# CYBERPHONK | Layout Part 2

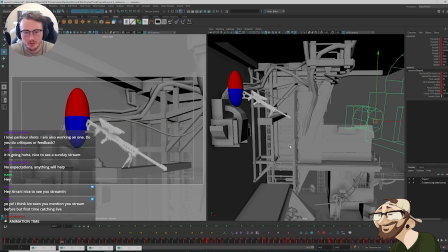1312s
So that way it just kind of keeps the rhythm and the momentum going of the shot when the character's a little bit more static and not moving as much, not traversing as far. So as we come through here,
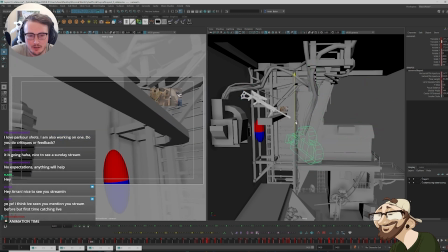1325s
I actually want to keep the camera a little higher, and we can drop it down a little lower.
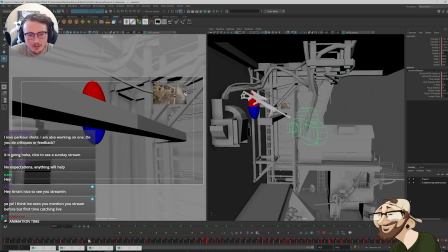1333s
I don't mind if it crosses off the frame a little through here, because we want the camera to feel motivated.
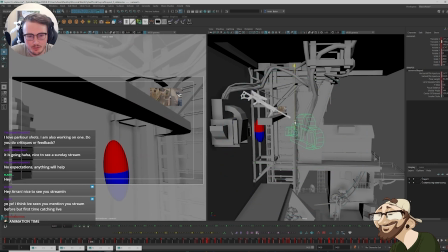1341s
So I'm going to try
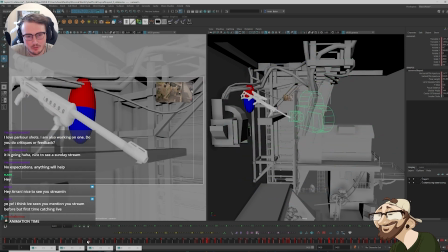1344s
to make it feel like as we're coming through here, as we drop down, now the camera is going to catch up. So there's a section in here now where as we're coming down across,
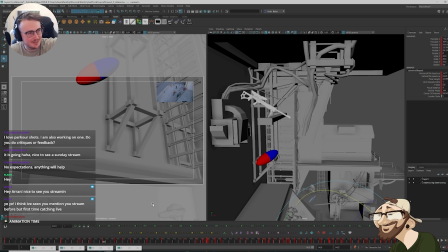1361s
there's a very big point in the animation where I want the character to like dive toward the camera and like sweep around. And so I'm going to have to re-block some positions in here. So I'm going to use this as a base, this frame here.
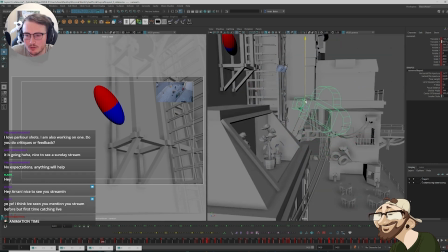1376s
And so I want to kind of slightly hold off this area here,
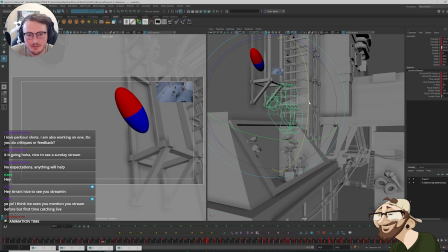1383s
where we're still tracking a little higher as we come up.
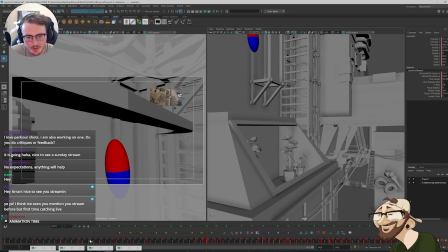1393s
So at this point here, I wonder maybe I'm trying to think, because I don't want this to be too obstructive. So I could... It's a tricky one.
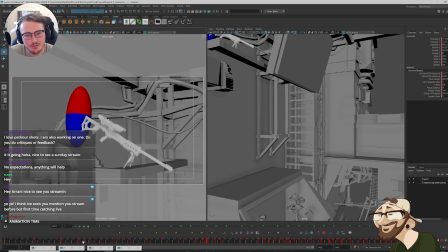1408s
There's a tricky balance. Again, I don't even necessarily have to have the piping on the left side there to join. I am curious what happened if we're going to go back to what I just previously did. How can I do this fast?
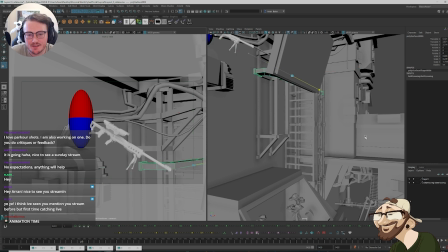1430s
I don't know if inverting it like this... Oh, it doesn't break the normals. Let's just try this. Does this help us? It does.
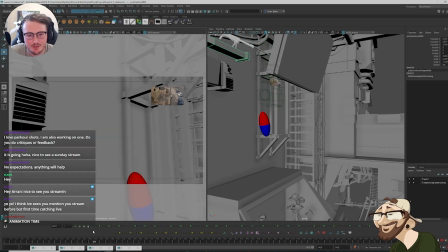1444s
It helps a lot. So I'm just actually going to keep that on that left side here as this comes around.
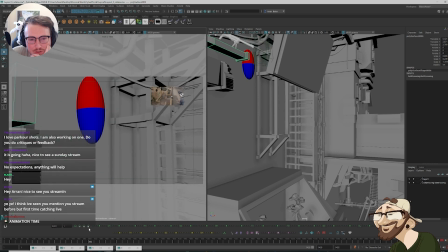1450s
Because now as we come through, we have a little bit...
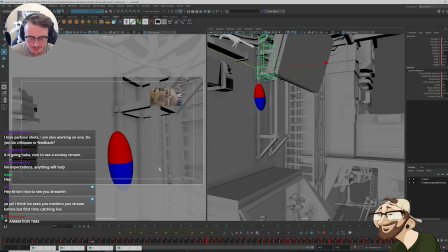1455s
It allows me at this stage here to, again, keep the camera up higher and track the camera down lower.
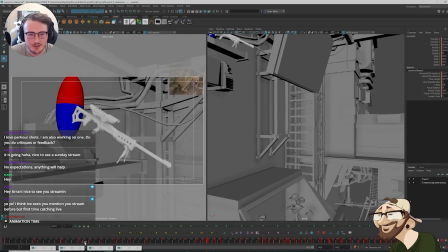1464s
So it feels like the rotation is the thing that we are aiming with that comes through.
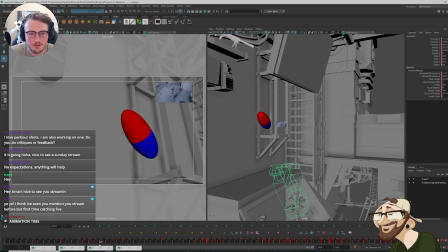1481s
And then as it drops here, then we're following through on the translation, but tracking behind. So through here, I want to delay the rotation to continue with the character.
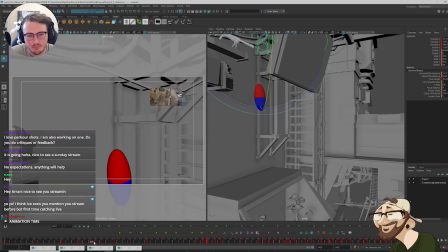1499s
It's going to be a pretty harsh drop. I'm going to end up adding quite a few keys, I reckon. So So then there's this sweeping motion here. Need to use Twee Machine.
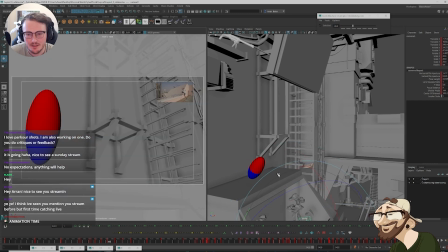1519s
I'm going to slightly delay this.
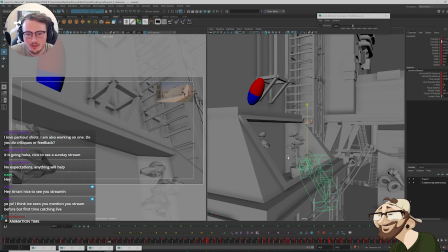1521s
And I want the camera to come a little lower and track around more. Because in here, this is where the character is going to come diving past. And he's going to like sweep through. Here.
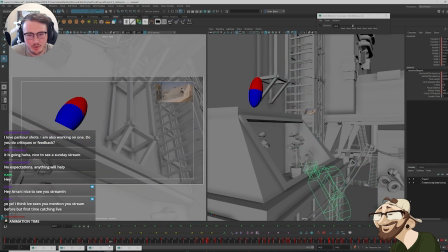1538s
So I want to position the camera in a way where naturally you can see the path the character is taking.
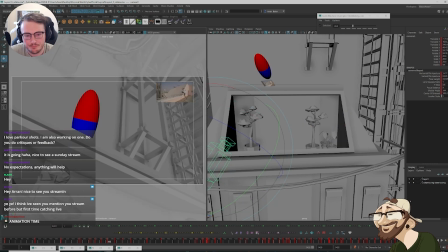1546s
Where he kind of sweeps around here. So as we're coming around, at this stage, there's a very specific point here where I want to make sure that I have my camera quite low.